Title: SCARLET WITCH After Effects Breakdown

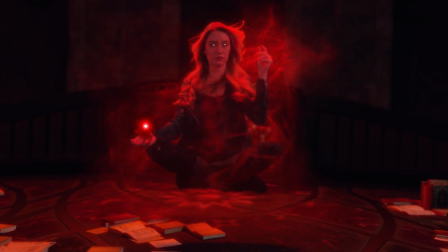By the end of this video, you'll know how I turned my friend into the Scarlet Witch. This isn't Sabrina's first time playing the Scarlet Witch for us.
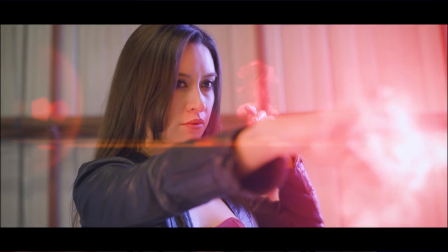She's actually played the Scarlet Witch a couple years back in this telekinesis tutorial, so she was excited to revisit the role.
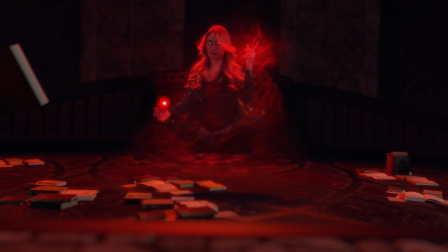We wanted to make it look like the Scarlet Witch was levitating in this shot, so we had her sit on a podium.
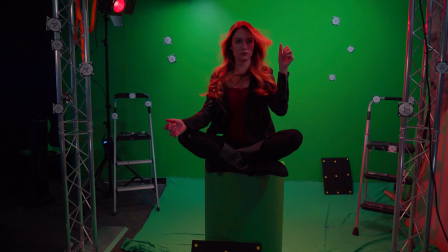Nico shot on a wider lens to capture all those tracking markers in the scene to make sure we can pull a track in post. Now, if you want to create this effect yourself and you don't have a big green screen, that's totally fine.
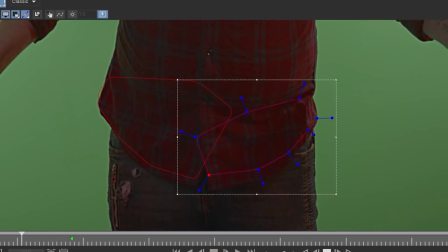Honestly, we could have gone away with the shot completely static and done all the movement in post.
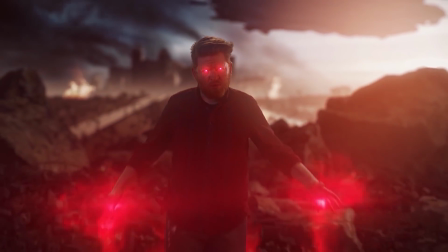We've actually done this once before and it worked out really well. After looking at a bunch of Scarlet Witch references, we realized that we need a nice overhead red light, so we placed some red filters on our overhead light and did our best to make sure that red light did not spill onto her face.
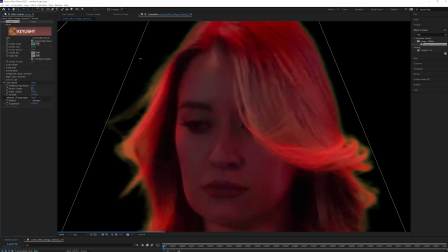Sometimes king hair, especially light hair, could be a little tricky for me,
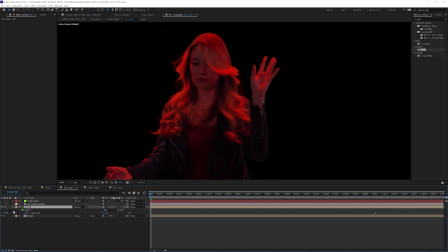but with this shot it was actually extremely easy because the hair is so red from that overhead light.
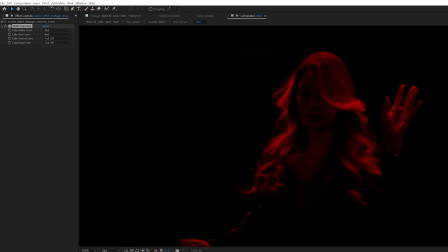We're able to isolate those red strands using the shift channels effect and then crunch down the reds just slightly with the curves.
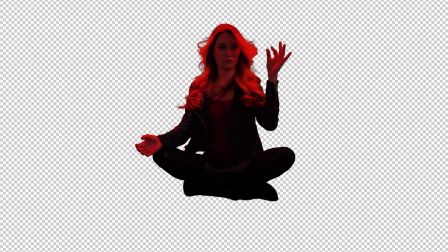And that way we're able to isolate those very thin, soft strands of hair. Luckily, After Effects Tracker was able to pull off a track. We have had failures on this before, so I was very happy to see that it actually worked. We could have used more tracking markers on the floor, but we were able to find a target that aligned pretty nicely.
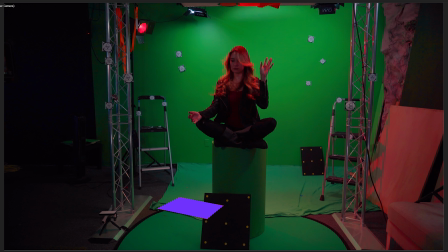Using that target, we were able to create a solid. It wasn't perfectly flat, so we did a little rotation to get it to sit perfectly flat. Using a grid effect can help you achieve this. Then all we had to do was slide that solid under our podium. Then we were able to normalize the scene around that solid.
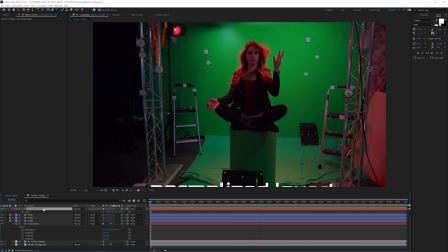Normalizing the scene just means we are defining the world center, the world axis,
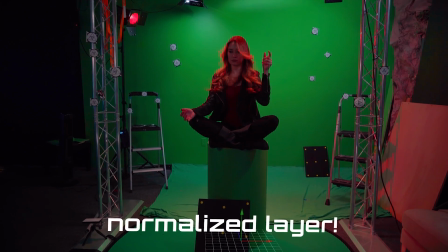so any object or layer that we add to the scene is going to appear right there. Normalizing the scene also means that we're getting the axis to be the way that we wanted,
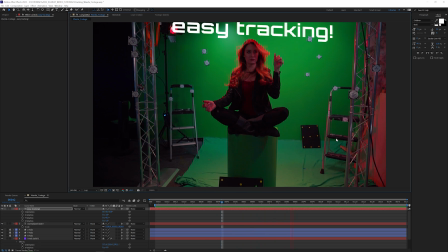so when you add objects or layers to your scene, they're not pointing or facing weird directions. There are a few ways to normalize your scene in After Effects. You can do it manually if you want to, but I suggest using a pre-existing script.
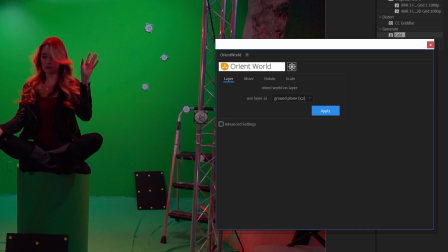The one I used is Orient World. It's a name your own price script and it comes packed with awesome features.
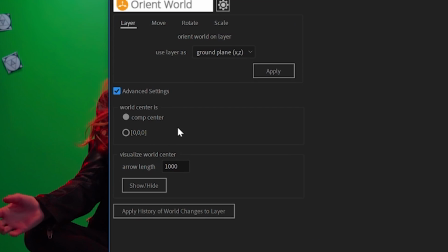If you're using it for After Effects, you can set your scene center to be the comp center. And if you're building it out where you know you're going to want to use it in 3D, which in this case I did, you can set your scene center to be 0, 0, 0.
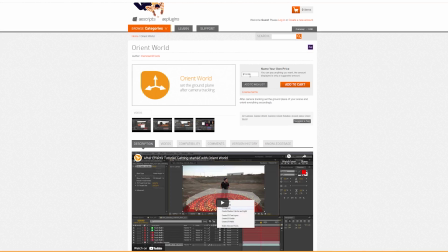Now this script is an absolute lifesaver. I use it all the time. Consider throwing a couple bucks towards Mammo World and tell them ProductionCrate sent ya. So now I've got my scene tracked and normalized. I want to get it into Cinema 4D.
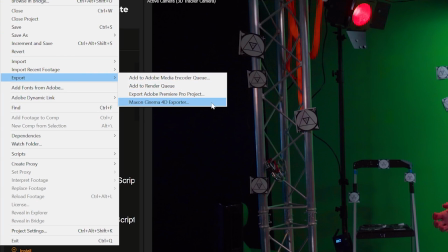Luckily, After Effects has this Maxon C4d Exporter, so I'm going to use that to get my scene into Cinema 4D.
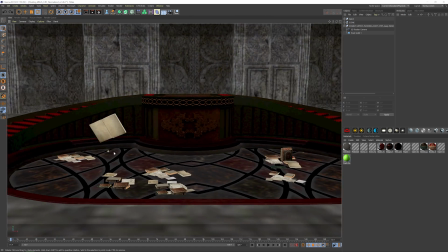I built out this ancient underground library type scene using a bunch of medieval and Renaissance 3D assets from RenderCrate.
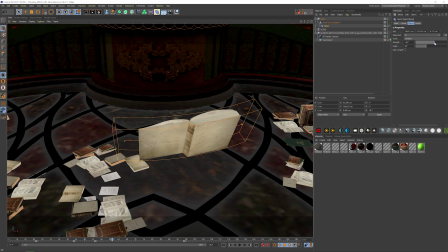To animate the book inside of Cinema 4D, I just used the bend deformer for some quick hacky animation.
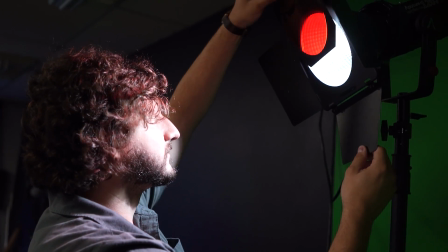After getting the scene set up and the lighting roughly accurate to how it was in the studio,
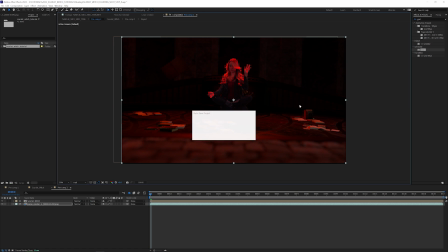I exported everything out of Cinema 4D and then imported that image sequence into After Effects.
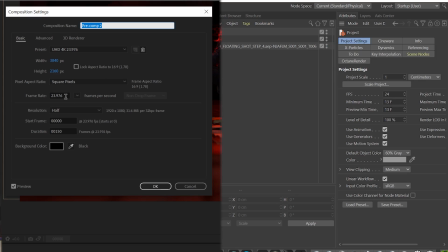You want to make sure your C4D project and your After Effects project match in frame rate, and if you're importing or exporting image sequences, make sure that those frame rates match as well.
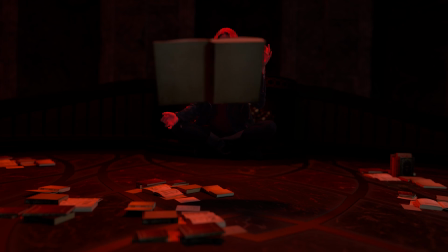So now she's levitating, but we need some actual magic in the scene.
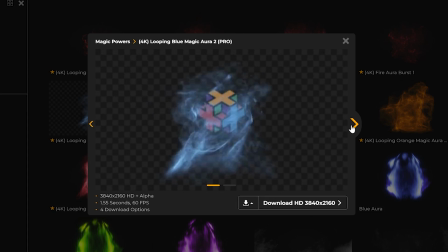I decided to use these aura effects from FootageCrate.com. These effects, I'm obsessed with them.
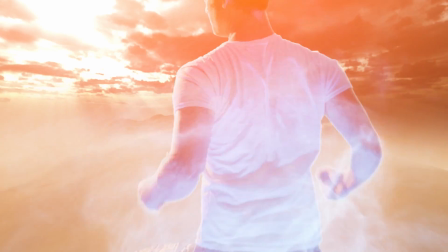They are so easy to use and to composite. They're great for anime effects, any kind of magic effects. I absolutely love them, and we're going to be adding more to the site. These are loopable and they're 60 frames per second, so I reinterpreted them at 24 frames per second,
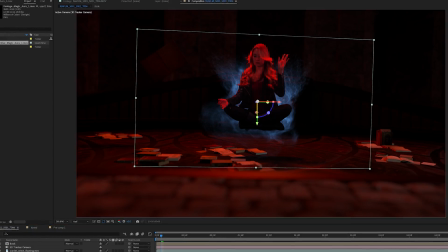which slowed them down nicely and made them fit in the scene a bit better. I had one of the auras in front and one in back, and since they're looping,
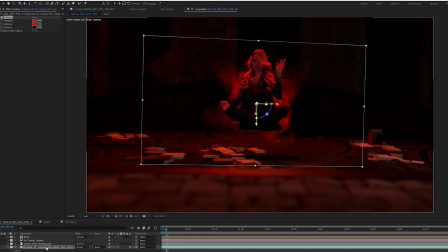I was able to offset the one in front a little bit to make them look like two unique auras.